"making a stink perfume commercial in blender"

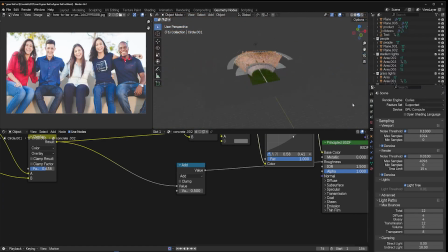So that's why you see I just cut out the mesh directly using a knife tool.
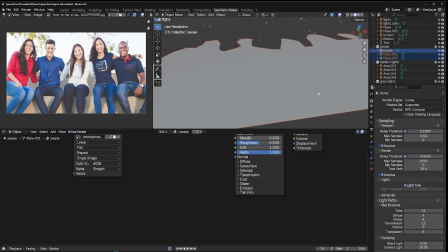Where my people here, let me just, yeah, so that's why you see that I just made cutouts like this, and you can see that
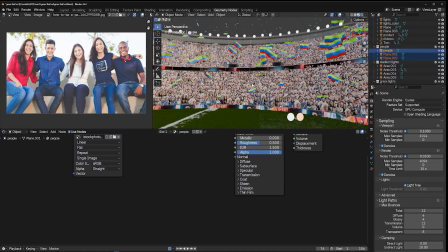even when I'm here, it doesn't really show, especially if they are animated like this, and the animation is done using I made the animation using the particle system, so that they bop up and down to add some bit of animation in them.
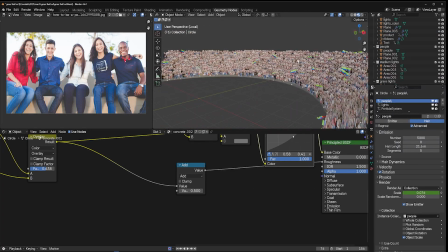And the way I made these seats is just using the array modifier.
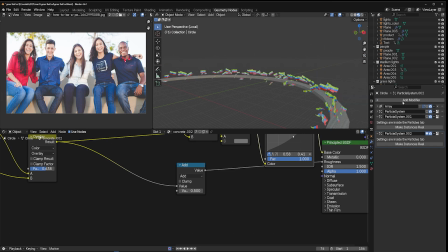Let me first turn off the particle system, or the particle systems. Yeah, so I have this arch here that I use the array to to stack into steps.
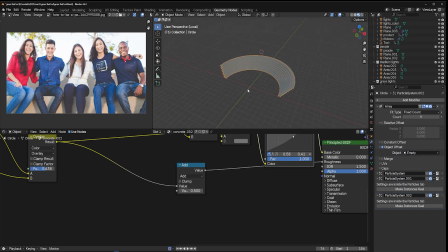I'm using an empty object. So for example, if I have an empty, let me just add it here and use that as the object target. When I scale it up, you can see how I can
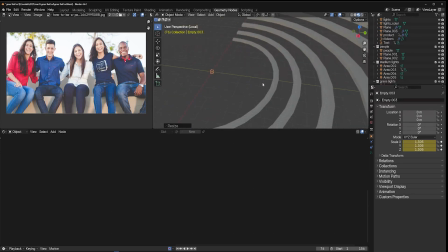use its coordinates as to transform the array object. And when I raise this up, and I think I have to move it in front,
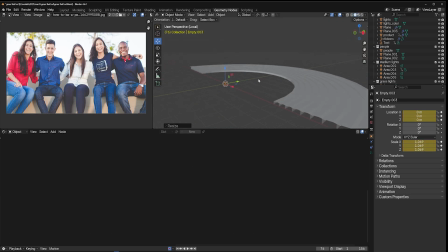you can just scale this up and raise this,
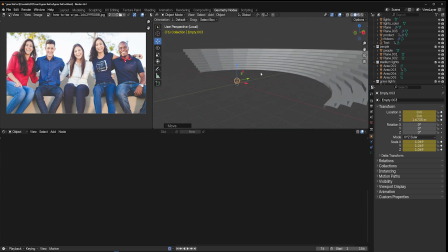and now I have a stadium just like that. And so let me go back to my original object.
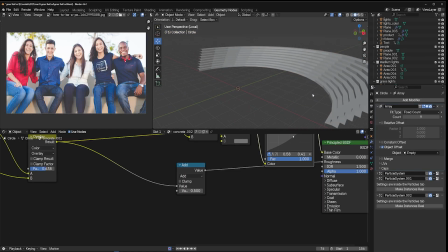So I'll just do Ctrl Z. Okay, so this is my original stack with the steps,
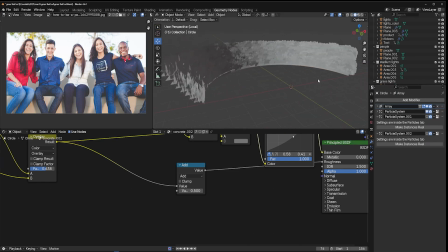and then I instance some particles on this, which is going to use the cards collection.
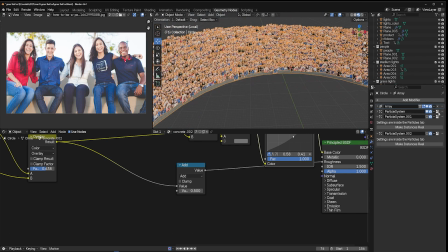So the particle system is just a hair system.
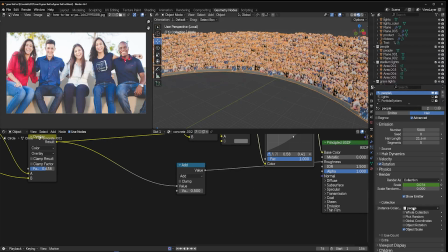The particle system is just a hair system that uses the people collection I created with some random scale,
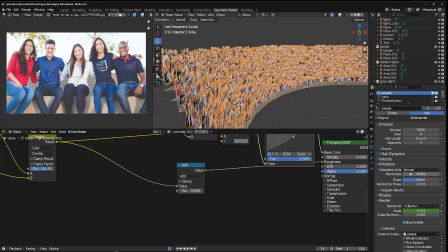and I think for the rotation is set to normal, and I also randomize it a bit, so you can even animate this value to add in some bit of motion just like that, or just like that. You don't want to do it too much as you start to see some intersecting issues that way, but I added some
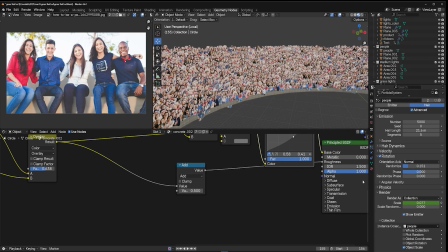bopping up and down like that to add more excitement into the stadium by just animating the scale value.
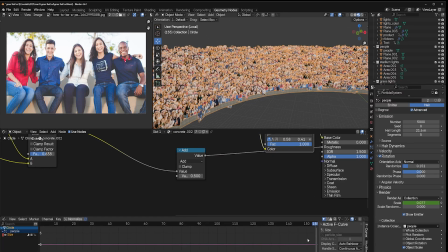I just set one keyframe and use a noise modifier on that channel. So just adding a noise modifier with a very low frequency, or with
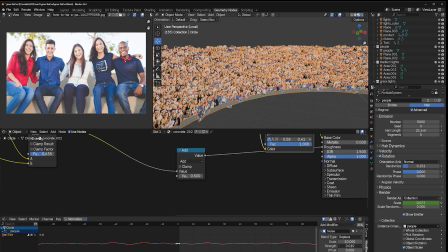a very low frequency and a very low scale.
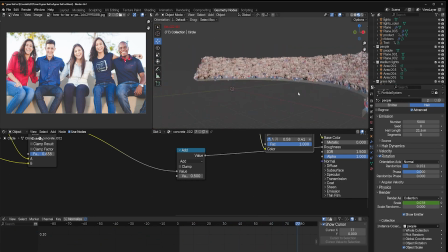If it's high, you can see we get even a more excited crowd.
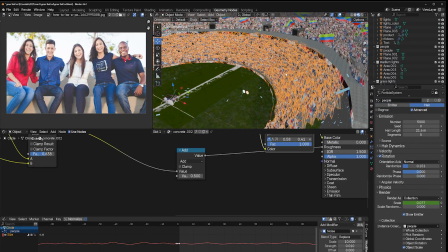Doing something like this in After Effects would just be too difficult. I don't even think it would be possible.
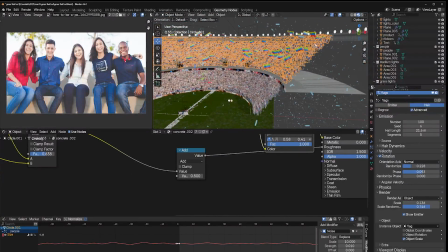So I do another copy of the same thing and I put it as another flow.
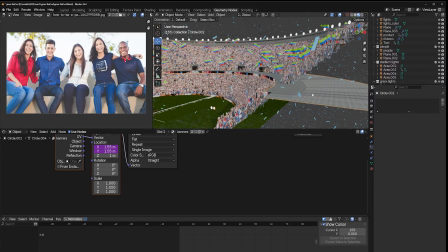Then I add this divider, which is also the same mesh, but this time I add these banners, which is just a single image.
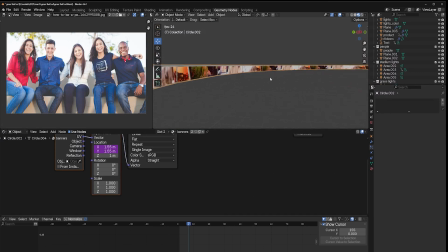I think it's a city image that I animated using these coordinates.
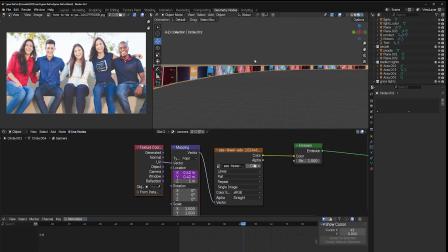So I'm just animating this map. I'm just animating the X and Y coordinates to make it move like this, so up and down from the distance, and with bokeh it won't even be, it will just look like those billboards you see in stadiums.
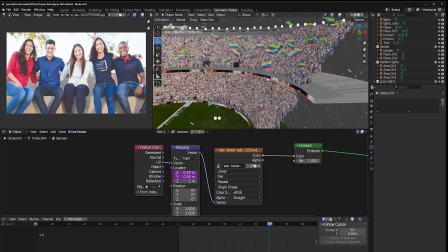And so I had multiple layers. In the same way I had this.
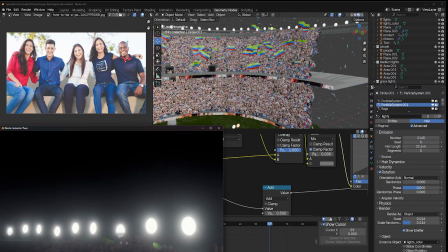If you look at the render, you will see that we have some lights in there.
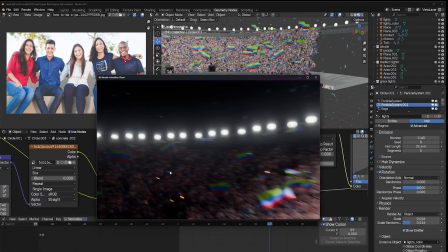I think, yeah, we have a few lights in there.
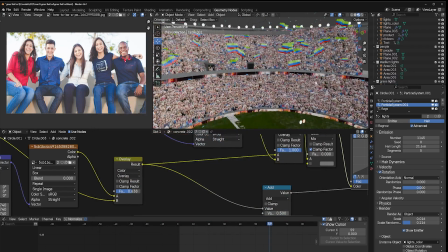I should have added more. And in fact, if I take a look at this in cycles,
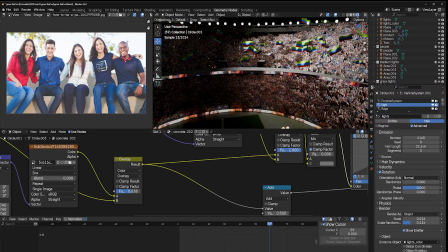I can, let me just name these two lights for those who get the project file so that they can easily identify it.